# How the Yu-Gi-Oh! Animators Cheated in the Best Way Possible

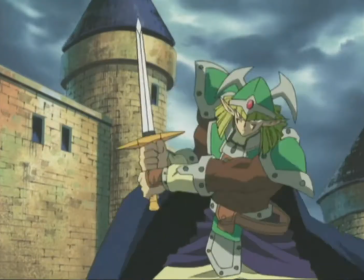256s
Okay, obviously they do animate sometimes, but trying to animate absolutely everything can get exhausting.
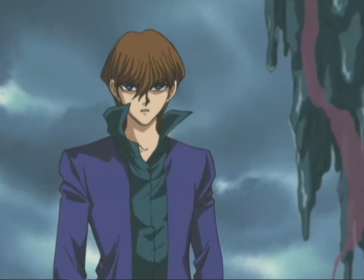263s
So the Yu-Gi-Oh! animators do everything in their power not to whenever they can.
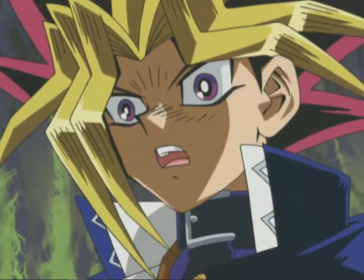269s
But not animating can often lead to high downtime and the audience getting bored. So they have to find other ways to create visual interest.
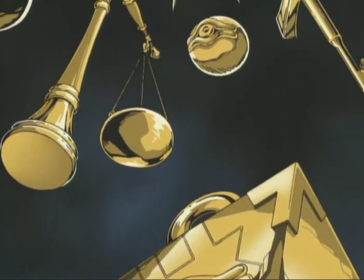277s
Part of this is creating motion without animation. Translation, which is moving a still image across the screen, and rotation are easy ways to do this.
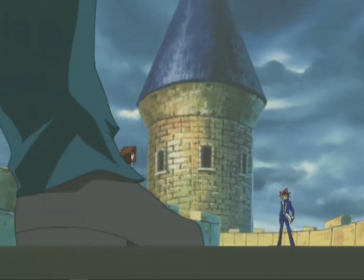287s
They'll often translate images that are at different depths at different speeds in order to mimic a camera panning.
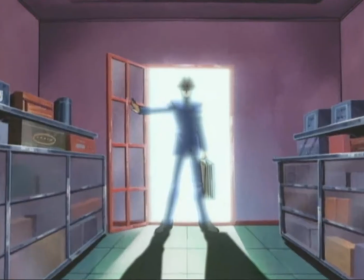292s
This creates a dynamic interesting shot without any new frames needing to be drawn.
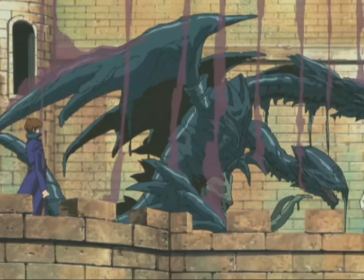298s
In order to take advantage of these techniques, the motion needs to be kept parallel to the frame.
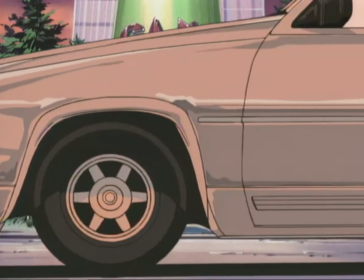303s
If you have a car in the scene, make sure it's oriented parallel so that the wheel can just be rotated around.
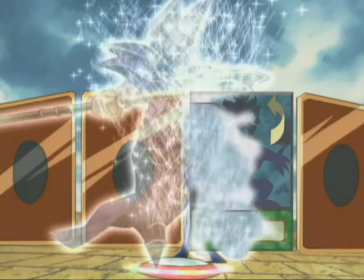309s
If the car were at an angle, you wouldn't be able to do this. Outside of motion, there are also several fun effects that they use.
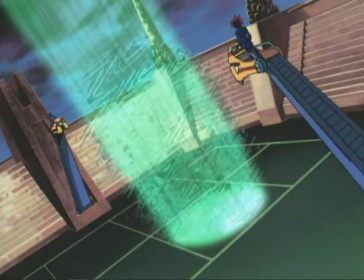317s
Inverted colors, split screen, and several CGI effects whenever monsters spawn or die.
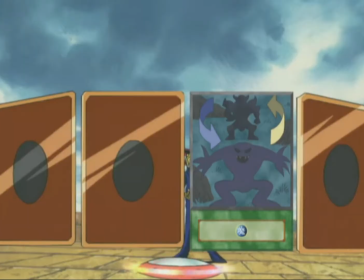322s
These look cool and add visual interest, but the animators don't have to draw any new frames.
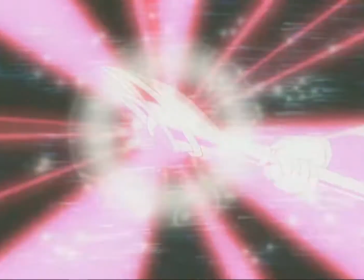327s
But even when there is animation, the animators often try to minimize the amount of frames they need to draw.
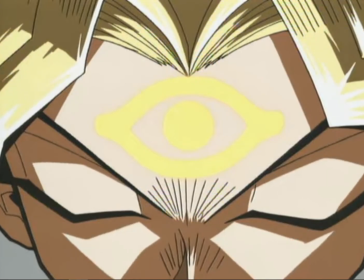333s
Sometimes, that's two-frame loops of lighting. Other times, it's copy and pasting one frame over and over.
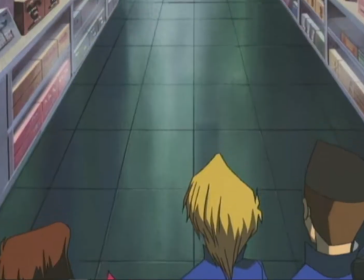341s
The second way the Yu-Gi-Oh! animators cheated isn't even in the animation studio.
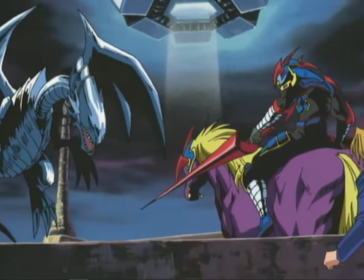346s
It's in the writer's room.
Surprised? Did you think your grandfather was the only one to possess a blue-eyes white dragon?
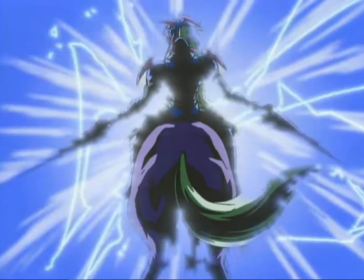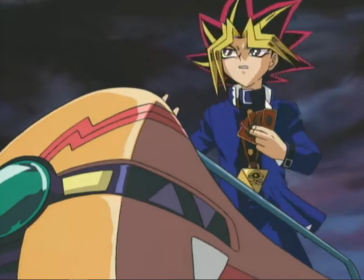359s
Writers are often taught a simple concept. Show, don't tell.
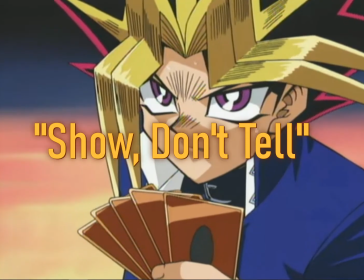364s
And for authors and screenwriters, it's a great tip. But for animators, it's an absolute horror show.
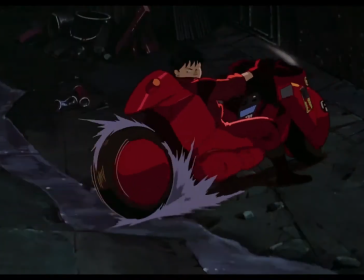372s
Because showing involves action. And action involves a lot of animation.
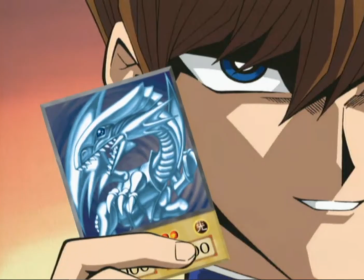378s
But telling, telling is hella easy. Just animate the mouth moving up and down, and you're good to go.
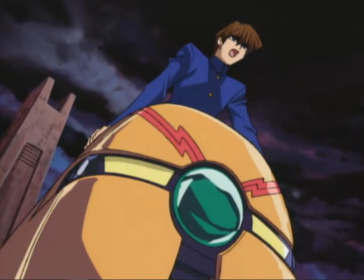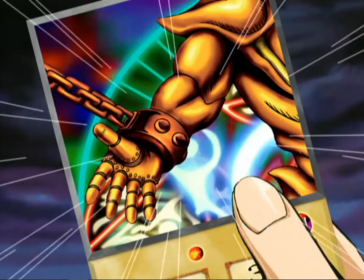391s
So if you're writing a story that's going to be animated, you need to remember the exact opposite.
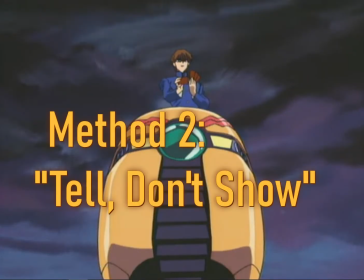396s
Tell, don't show. Trust me, your animators will thank you.
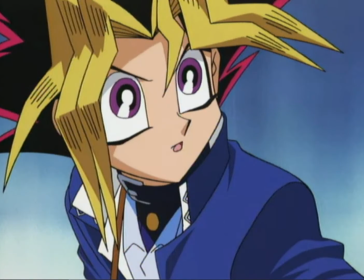402s
Now, yes, the Yu-E-Oh animators did not write the story. But the story often involving dialogue is incredibly useful for them.
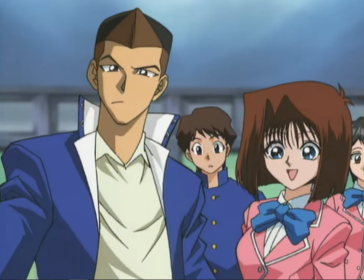411s
Whenever the characters are talking, the model goes still while the mouth moves. This means that the model has a lot of animation downtime,
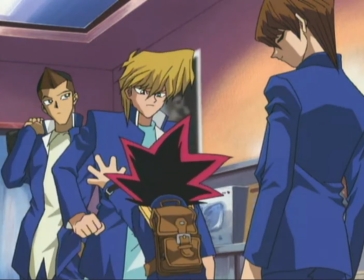419s
which is great for the animators, and the downside of downtime being boring is masked by whatever interesting thing they're saying.
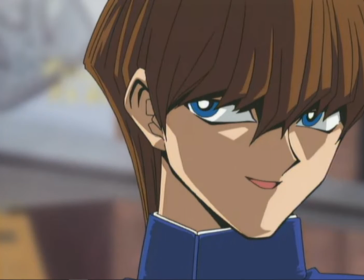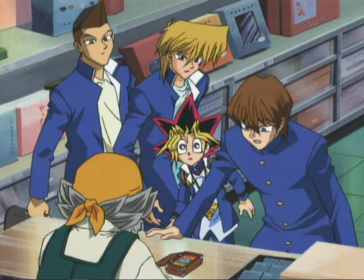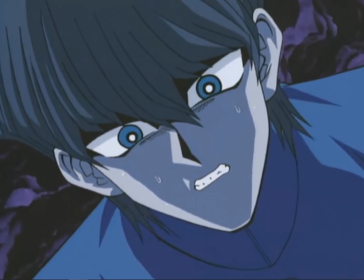436s
So by having story told through dialogue rather than action, animating the whole episode becomes much, much easier.
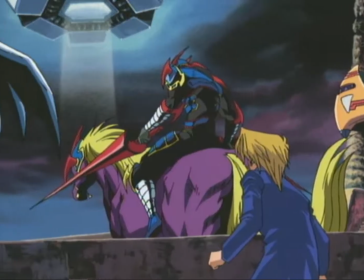445s
But we can't always avoid action. Which brings me to the third way they cheated.
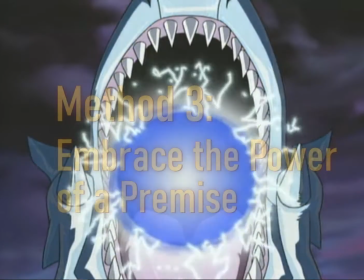451s
The Yu-Gi-Oh! Animators Embraced the Power of the Premise
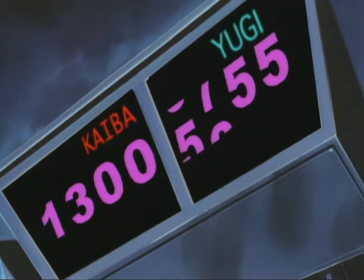459s
So I've already stated that action in animation takes a lot of work. But if we ignore the downsides, what does good action look like?
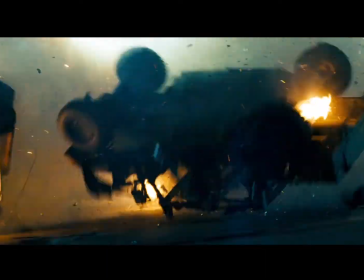467s
Contrary to what you might expect, it's not about awesome explosions or epic super moves, although they are awesome.
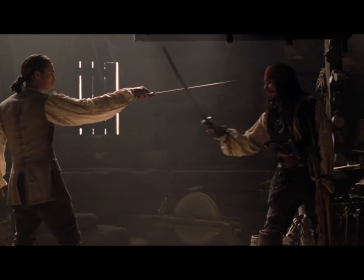474s
Rather, good action is good story.
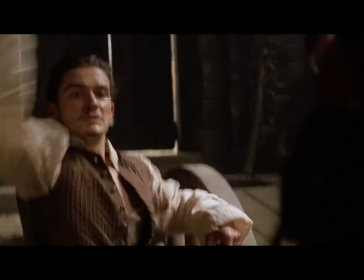480s
And I don't just mean the story behind it. I also mean the story of the fight itself.
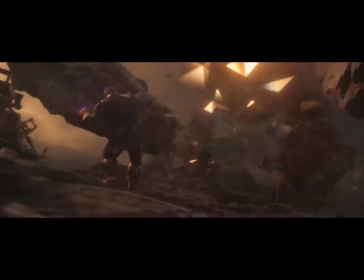486s
Because good action is clear and distinct enough that you can follow the different beats and turning points of the fight,
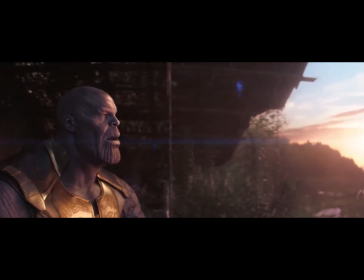492s
so that when the victor stands alone, you know why he won. Having this kind of fight animated is awesome, but a lot of work.
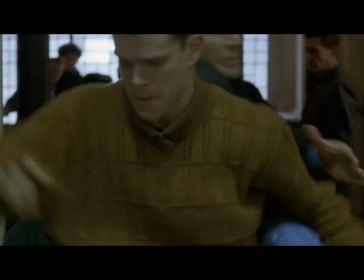500s
And when you've got 50 episodes, it's hard to keep up. So what do the Yu-Gi-Oh! animators do?
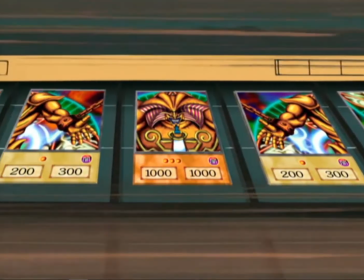507s
They embrace the power of the premise.
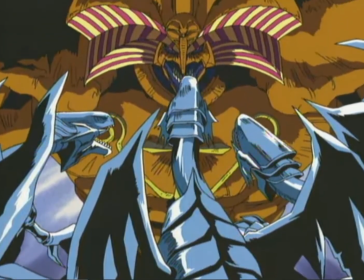512s
The premise being an ancient Egyptian magic card game.
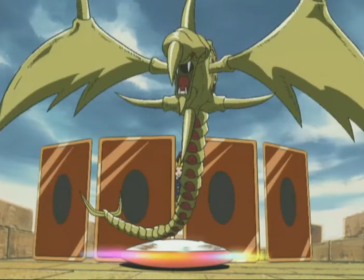516s
And the action within this card game is governed not by slashes or magic blasts, but by numbers.
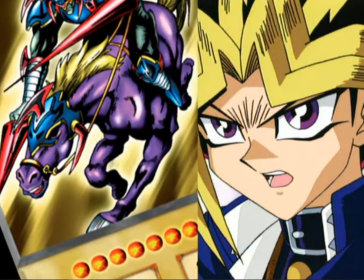523s And my faith rewards me with Gaia, the Fierce Knight, with a destructive power of 2300!
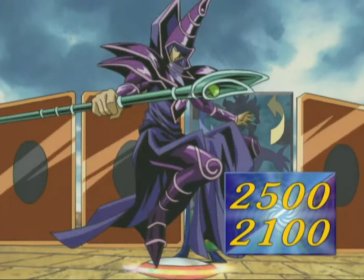533s
Yes, these monsters do have swords and staves, and if the animators wanted to, they could animate more detailed fights with each attack.
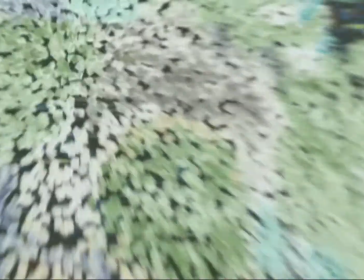541s
But they don't.
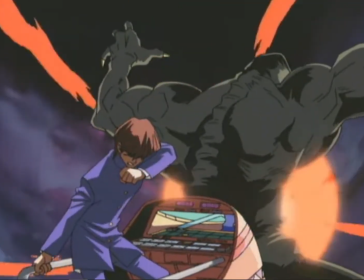542s
Each attack is very simple, and any animation is usually pretty small, and sometimes even the slashes are just animated abstractly.
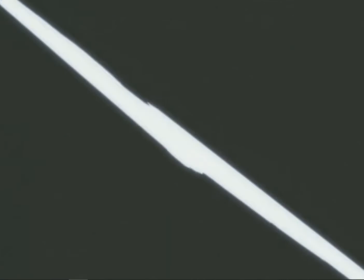551s
The reason why the animators can get away with this is because we the audience already understand why one monster won.
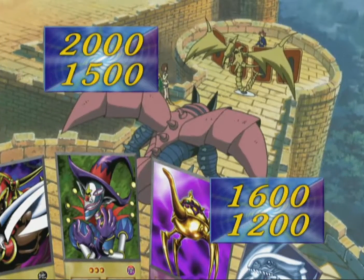558s
It had the bigger number. Since we don't need the action to tell us why it won, we don't need clear and distinct animation.
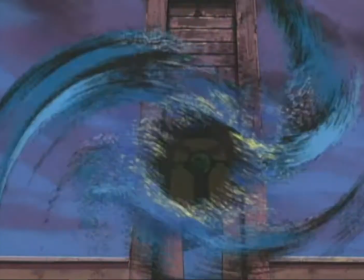567s
And since we don't need it, the animators don't do it. So by understanding and embracing the premise they have,
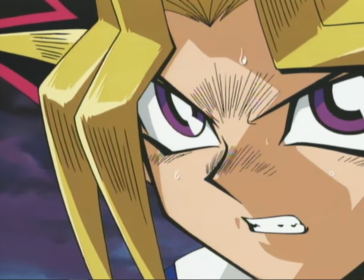574s
the animators figured out how to save a ton of time by simply animating far less than any other show would require for its action.
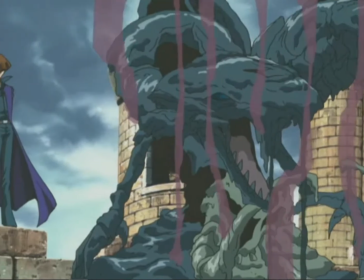584s
When we take a step back and look at the Yu-Gi-Oh! animation, it doesn't stand up to that dream standard.
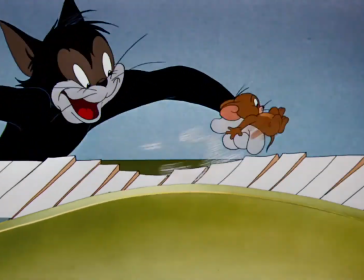590s
But it could've met that standard if they had spent more time and effort. Everything within the show could've been done better.
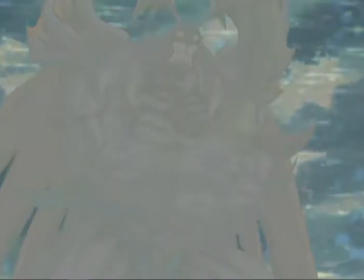598s
All of these computer effects would still look nicer if they were hand drawn.
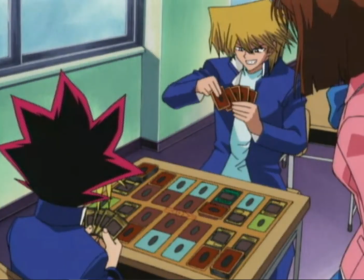602s
And all the animation would look a lot nicer with more uptime and higher frame rates.
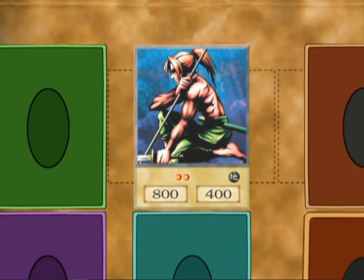608s
But here's the thing.
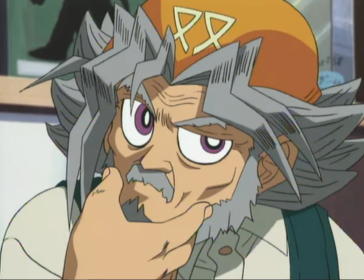610s
If the animators had put in the time and effort to accomplish the perfect standard of animation, they'd be fucking morons.
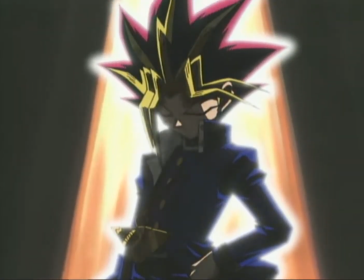618s
Because they wouldn't have met their deadlines, they'd be way over budget, and the show would have died right then and there.
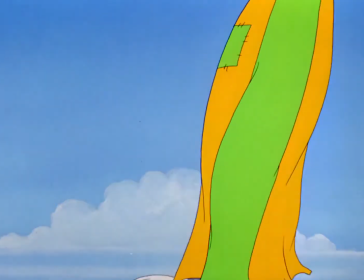625s What have you done?
Perfect animation is fun to think about. But it's usually not doable. And that's okay. So animating isn't about making the best thing ever.
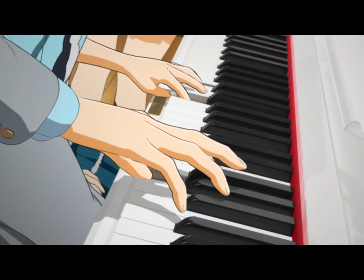637s
It's about finding as many ways to cheat as possible so that you can make that awesome story you've always wanted to.
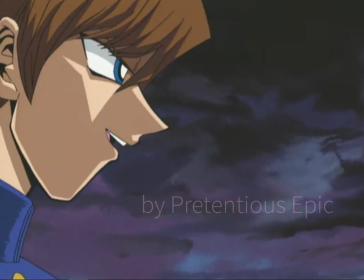646s Draw your last pathetic card so I can end this, Yugi. My grandpa's deck has no pathetic cards, Kaiba.
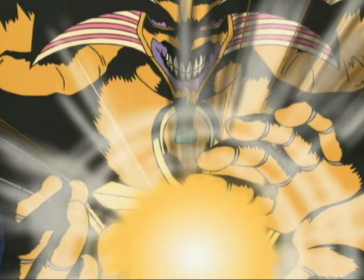656s Exodia, obliterate!